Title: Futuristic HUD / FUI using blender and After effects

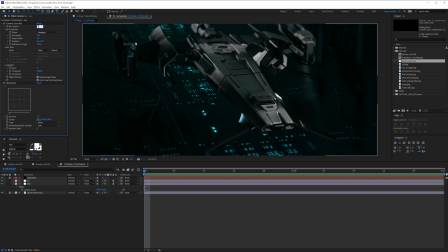[8:17]
I think the camera lens blur is still a lot, so just going into 1 would actually make it. We'll try to round all the pixels a bit, give it a funky aspect ratio, 3.3. We're going towards the bokeh. That's what we're trying to do here. Cool. You see here? So if you look at this is what we call bokeh.
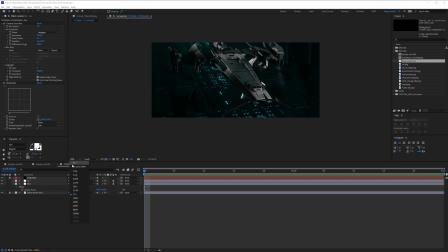[8:35]
All right. So you just try to get that film look because that's what we're after here. Now we're done with the color correction.
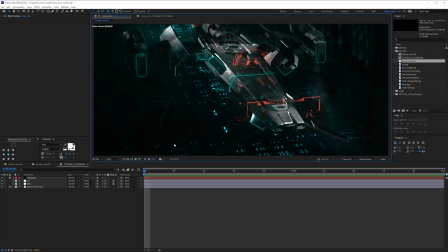[8:41]
Now we can get into passes. Now the next thing we'll try to create is this highlights here. So for this, we're going to use this render pass called tubes. So I'm just going to bring it in, put it in.
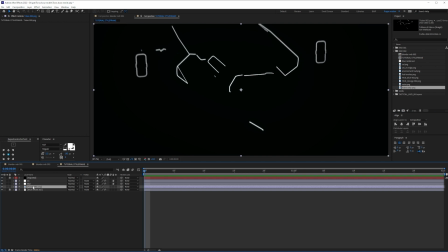[8:52]
Obviously, it's going to take off everything. So let's just fix some things. The first thing I'm going to do is I'm going to try to add a tint. Now, the reason we're going to use this is just to take the white values and create a color out of them. So we're going to use this color here. All right. Now, the next thing, we want to get rid of all the black.
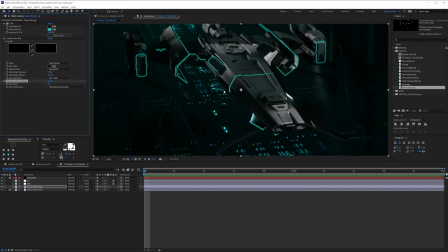[9:09]
That's great. It's too sharp for our image. So again, we're going to use some blur. I'm going to use some blur just a little bit. I think 3 would be great. Yeah, that's it. And we'll glow everything all together.
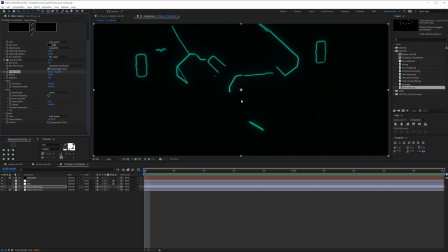[9:20]
Let's just say we'll increase the threshold, which is how far it glows, and then we'll just bring it down a notch.
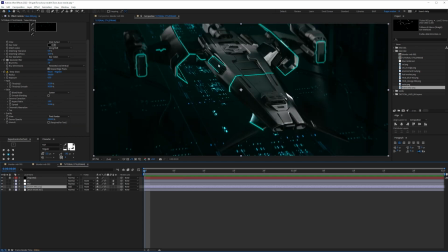[9:27]
Cool. All right. So now that we have this, I'm just gonna put it to add so that we can bring it back to being overlaid on top. And obviously what I could do is I could just do like a 25 or 35 here, and that would work. All right, so now we'll try to add the HUD environment and HUD overlay before we start adding the real HUDs and trying to color correct this,
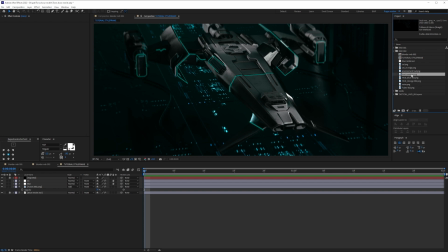[9:46]
just so we can have a real feel of what's going on. So we'll take the HUD overlay, which is this one. We'll bring it right on top. Oh, so I'll just lock these, and I'll put this into add, and I'll try to give this just a little bit of a push. So I'm gonna go into deep glow, and let's just see, just give it less extension, less threshold, and yeah, let's just keep it like that.
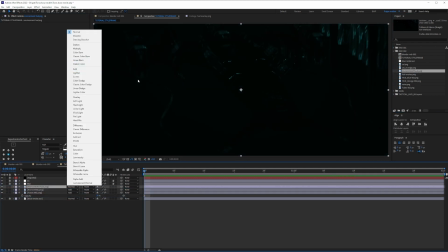[10:04]
Cool. And then we'll go into HUD environment, bring it on top, put it into add so that you can blend in with the environment and add the values together so it's brighter.
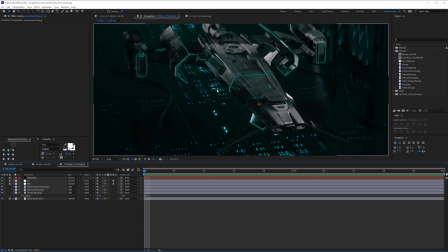[10:12]
Cool. And that's it. So now that we've introduced all these layers, we can see that we're starting to lose some details here on the top. So it's no longer in focus, and we start losing a bit of the beauty of this main object.
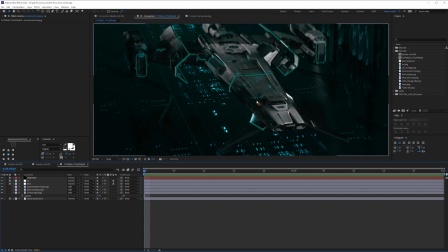[10:26]
So what we're going to do, we're going to try to emphasize the edges and the shape of the ship by adding all these futuristic HUDs. So what we're going to do, we're going to call in two of our friends, Cell and Cell No Edge.
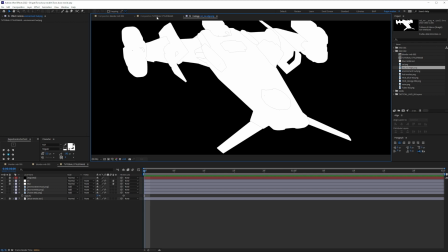[10:37]
As you can see, it has all the edges, and that's exactly what we need to do. So let's start with Cell first.
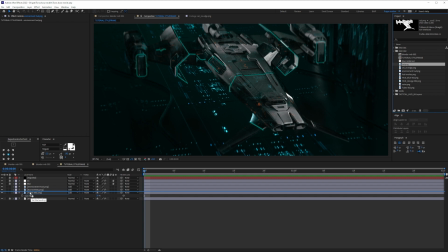[10:42]
Now, if we bring in the Cell, all right, we're going to put it on top of 2. You'll see that we'll have all these details.
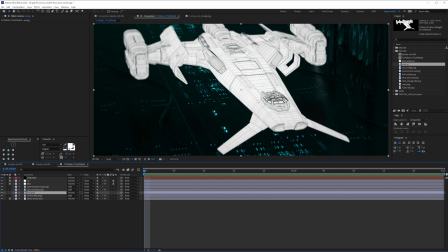[10:48]
So we have a lot of problems here. 1, the color of this. 2, it has this white thing. So it's not really beautiful.
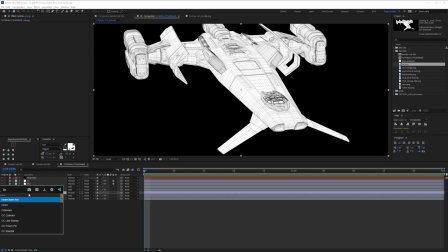[10:53]
So let's focus on this first. The first thing I'm going to do is I'm going to invert it just so that I can have now this like this.
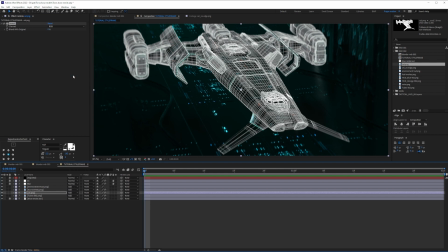[10:59]
And just by default, if you do this and you try to add it, you know, it's already fixing some stuff, but we can still make it better.
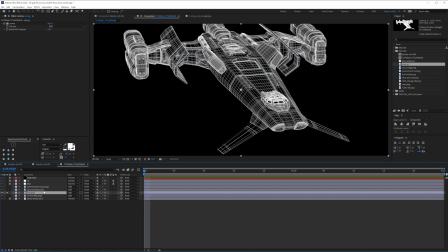[11:06]
So let's just focus on this for a bit. All right, so this is what we look at.
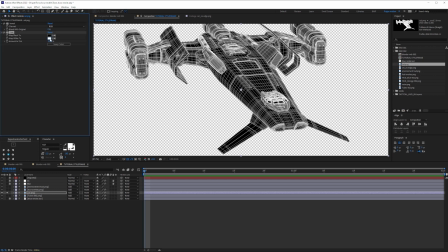[11:09]
Now I'm just gonna go for a tint, and we'll use this color like we used previously on the tubes.
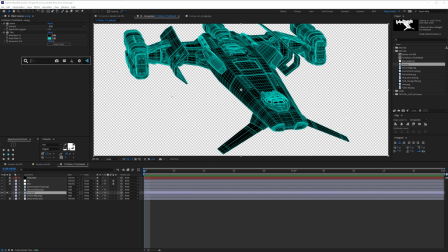[11:17]
So we just want everything to go in harmony with each other. And then I'm just gonna give this a little bit of a push by adding a dip glow.
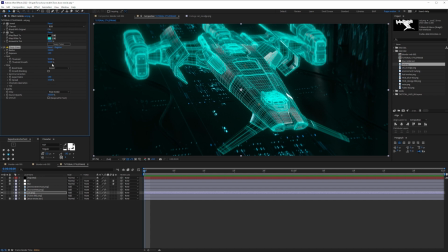[11:24]
All right, so adding a dip glow is great, but I think I'm just gonna increase the threshold a bit. Cool. And then reduce it exactly the same as we used for our tubes. Now the only problem here is that it's a little bit too apparent. But before we try to do anything with the opacity, because we can just go and do the opacity like this, you know, it's already fixing.
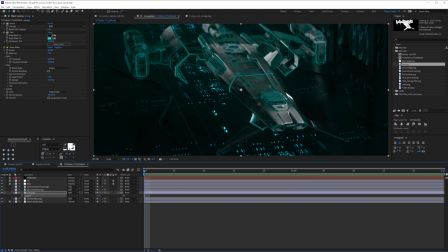[11:43]
But the problem here is that it's going to look like a toy. It's going to look like 3D. So it's not really going to feel like futuristic and HUD like, you know, it's not that UI feel. This feels more of a game, old style FUI. All right, so let's stylize this a bit. And that's where the noise comes in.
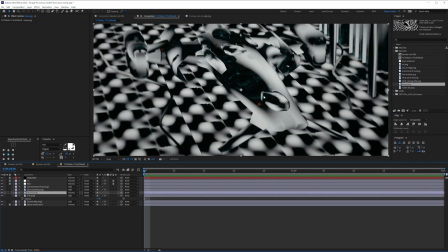[12:00]
So this noise was generated in the 3D application and rendered so that we can use the black spots, for example, to show it, or the white spot to show it.
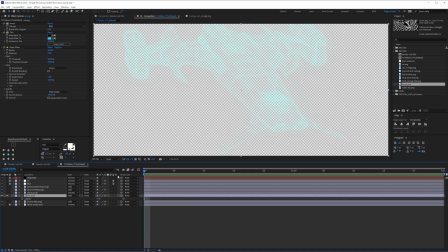[12:09]
Cool. And so the way we do this, if we just solo this, the way we fix this is if we go to, for example, Illumina.
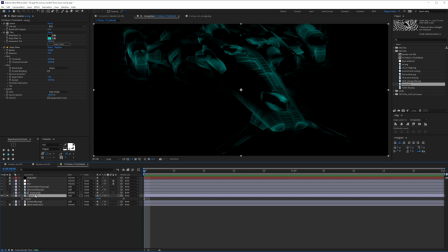[12:17]
So you can see right now, we only see it in these areas right here. Cool. And then all I have to do is turn down a bit the opacity.
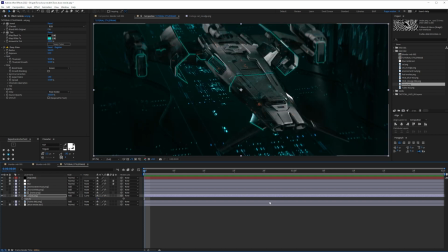[12:24]
So let's just go to something like 2%.